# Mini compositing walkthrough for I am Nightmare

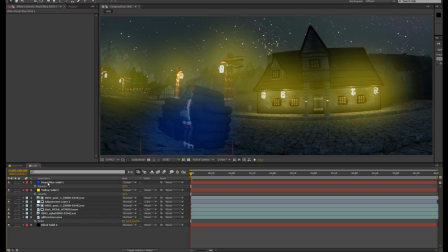And again, you know, if this was animated, you would just keyframe that and then move this mask path along with the camera and do it really roughly. This one should be a little lower, just to bring in something there.
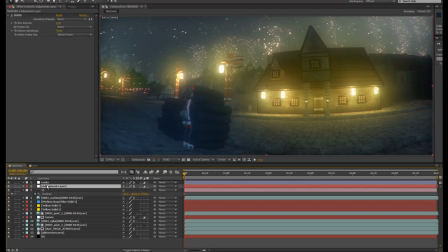And then if we go back over here, I have two layers, one motion blur, that doesn't matter here.
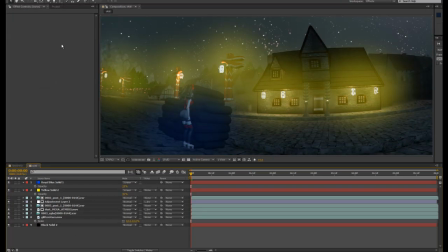Oh, I forgot the material luminance, that's right. So now we have the material luminance, which is all the glowing stuff.
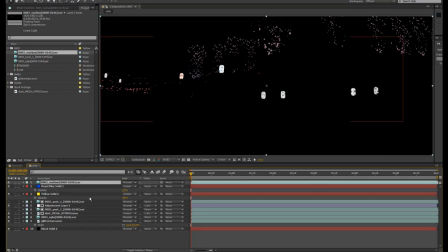So we can add that on top here and go like screen mode.
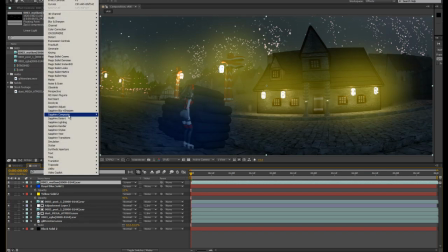And then I like to use different glows. So I use this sapphire lighting glow like this,
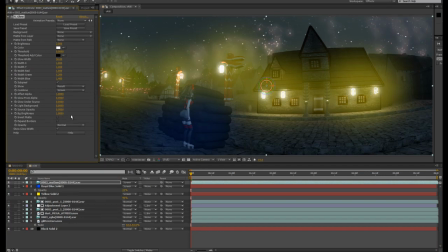because it has this sweet mode where you can turn off the source opacity if you want. But I'm sure the built-in After Effects glow is fine too. I just got some of these fancier ones, so I better use them.
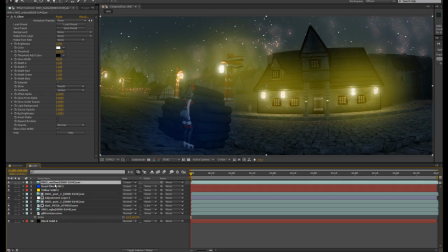So we got some glow going on here, and then if we want to be more effective, we would, let me rename this, what it is. We would put this underneath the curves so that it's being affected,
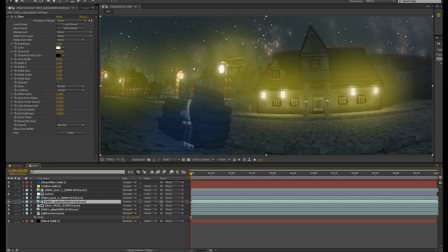as you know, the things that are further away are going to not be as bright as the things close up as it would be in real life.
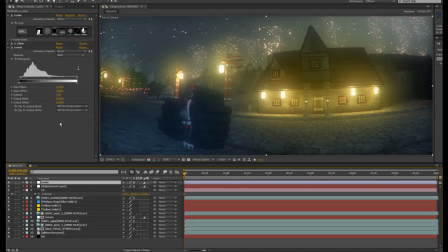And then on top, I just have a little formula of a magic bullet looks with one of my presets of glow and level.
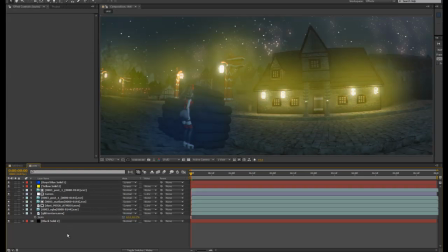So what I do, I just make one up and then paste it on as I get to a new shot.
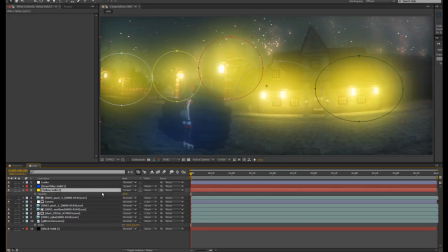So these need to come down. They're a bit too hyphy.
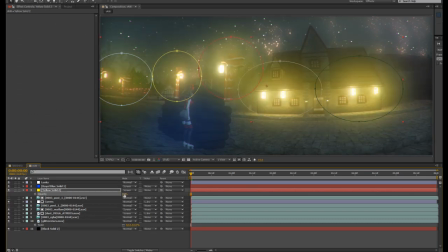So we can do that. Maybe put it back up. And so that's kind of showing you how I'm doing these shots. Like this one's more subtle.
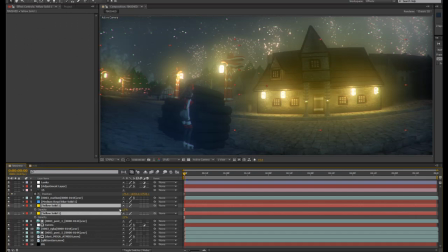I mean, I could turn these up. If we want more glow. More glow.
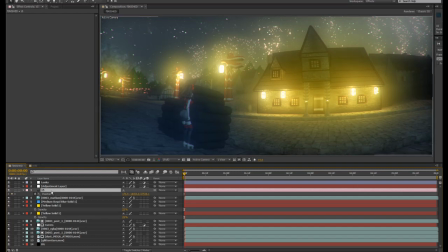So yeah, think about secondary color correction and doing things like this to make your shots pop. Because what you want to do, you know, when you're in the compositing phase, you don't want to have to rebuild your shots.
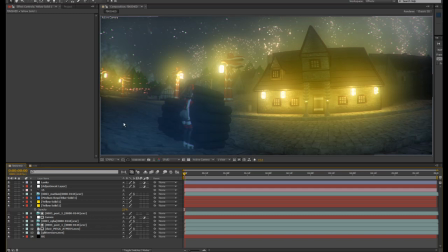They should look kind of interesting already, and then you're just adding like the shine or the flash on top of them. So, I mean, I wouldn't have put this out, like if it looked like this, I'm like, that looks plain. There's not enough color, there's not enough pop, there's not enough magic. And then, you know, the compositing, you're adding the magic and the atmosphere.
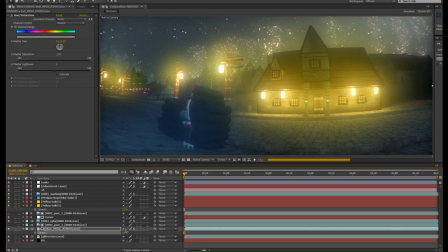And so, like, yeah, we have our dust back there, so we can turn that up. Get more atmosphere going on if we want it. So yeah, that's just a little look into how I do my compositing.
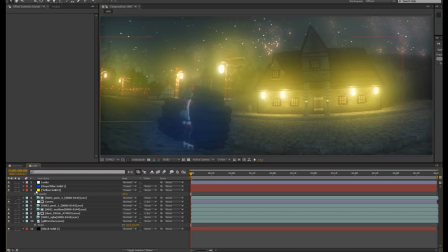So go check out secondary color correction. So it helps, or it really helps, to be in 32-bit, because then stuff blends a lot better when you do it in that mode. And actually, I think I'm supposed to use add mode on screen. Look at it.
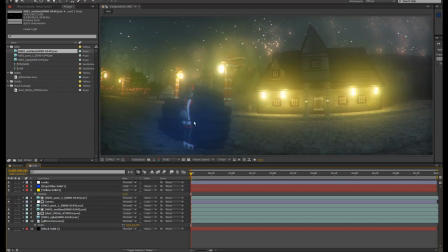It's so glowy and nice. I just want to live there. So yeah, hope this is helpful to some people. I'm going back to what I'm supposed to be doing. Okay, until next time, bye-bye.